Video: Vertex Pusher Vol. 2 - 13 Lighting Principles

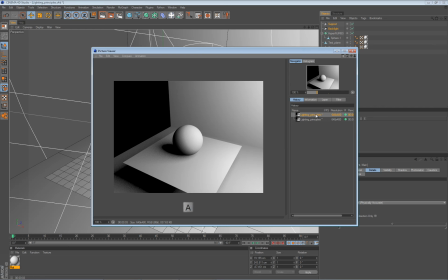And it's much easier to select the first one, press A on your keyboard, and the second one, and press B, and do a compare here. So let me A-B compare.
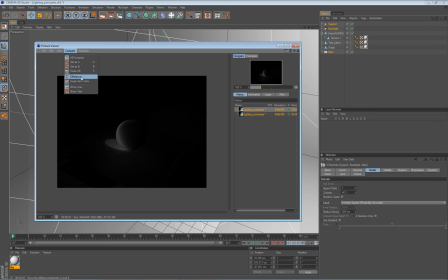And here we have difference checked. So it shows the difference between two renders.
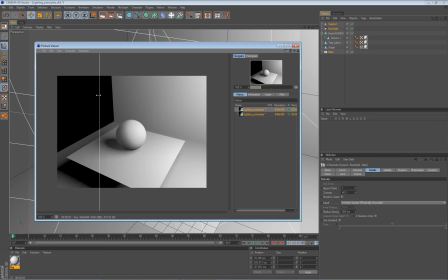If I disable this, I will actually get a line and I can really show you how this is different. So now shadows are really not that hard, and there is some sort of a volume.
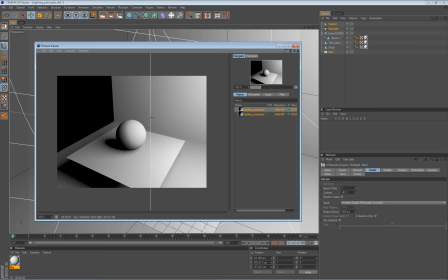You have really a feeling of depth to that with support and backlight. It becomes more pronounced when used color.
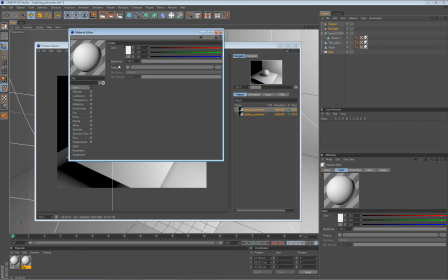So let me copy this material and drop in a, let's say, a red color maybe here, something like this.
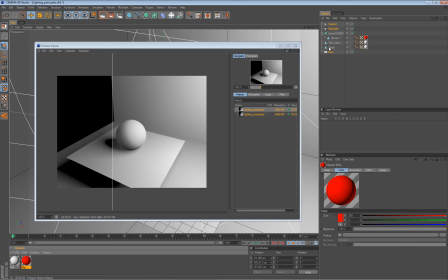I will replace this material. Let's do a test render here.
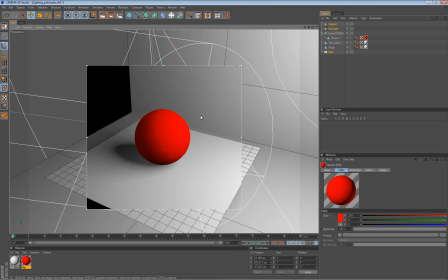You can already see it makes even bigger difference in colored materials. And do that and show you something else which is really important.
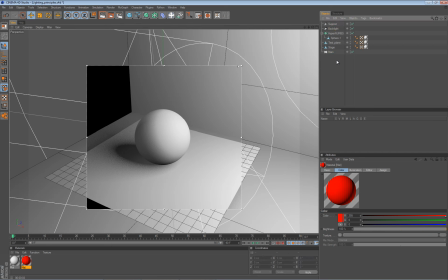To add a specific feeling to a scene, you will use a slight colorization in the light. Restrain yourself from using really saturated color scale. Let me show you why.
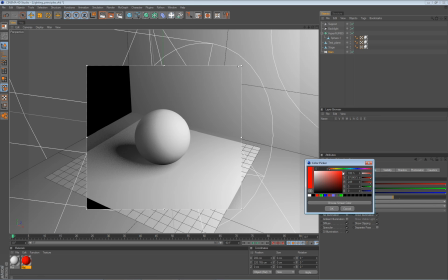So for example, if you enter here really saturated, let's try with blue color, and you will see what happens.
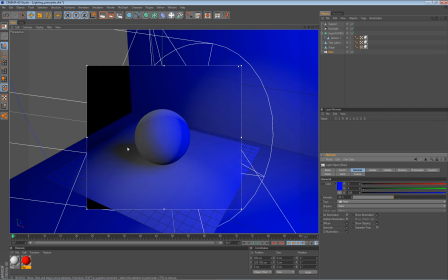It completely pollutes the scene and the object, and any material you will have here will be completely replaced by that color. So really use small values here. So something like, if you set it to completely white first,
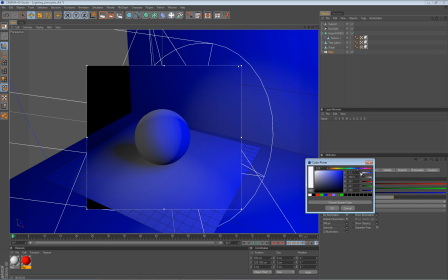just add a small percentage of a color you intend. For example, 5% is often more than enough.
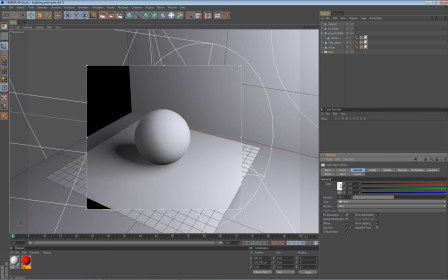So let's try 5%. So immediately I will try with 10 just to emphasize that a bit more and show you what I mean. So now with this bluish color, we effectively cooled the scene.
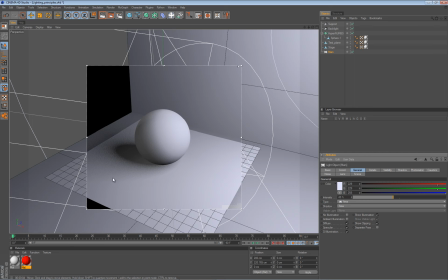So use bluish and greenish colors for outdoor scenes when it's daylight without sunlight. If there is a sunlight, you can use warmer colors. So you can warm up the scene simply by adding something that is maybe reddish or yellowish, something like this.
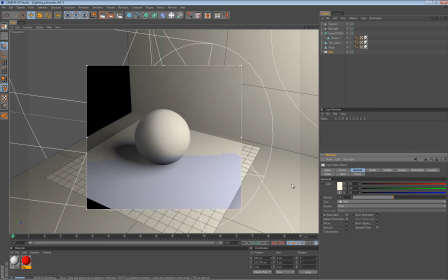and you will completely change the mood in the scene. This is more like a sepia effect. Let's try something more in this red spectrum. Okay, it's really pronounced, and I already told you small values play a significant role.
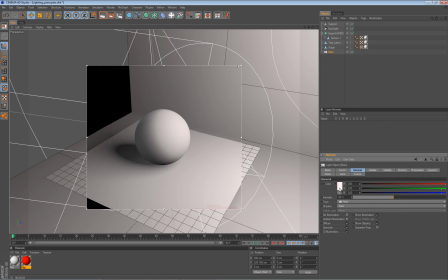So we warmed it up a little as opposed to this blue one.
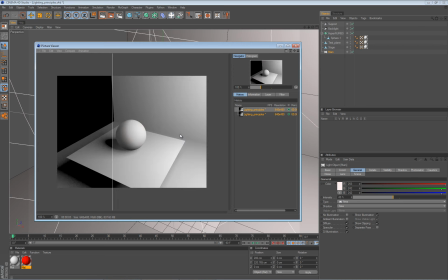So let's do a test render with this one. This is sort of a warm. I'll delete these two guys and
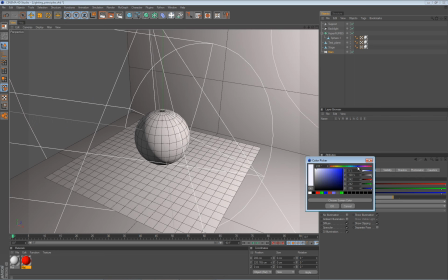go here to somewhere blue and do a test render with that.
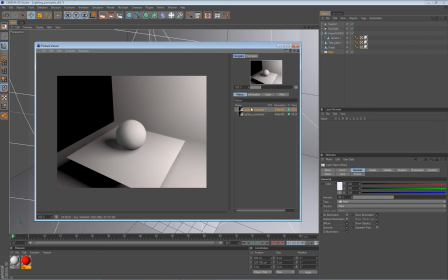I will compare those two guys. And you can see this is a cool scene and this is a warm scene. Okay?
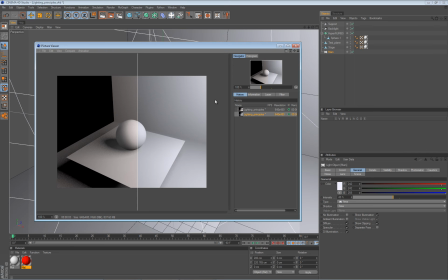And naturally you can play with this support and backlight colorization just to add subtle effects to your renders.
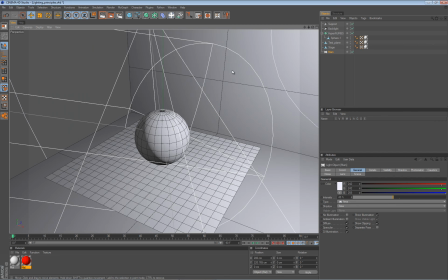With all this said, there is actually no recipe for a good lighting. One should know what is bad lighting when the scene is not lit enough, when the scene is over bright, unless you are going for some artistic look.
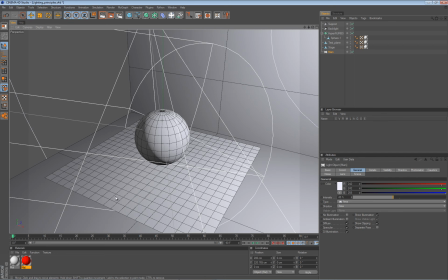When the colors are washed, that is not good at all.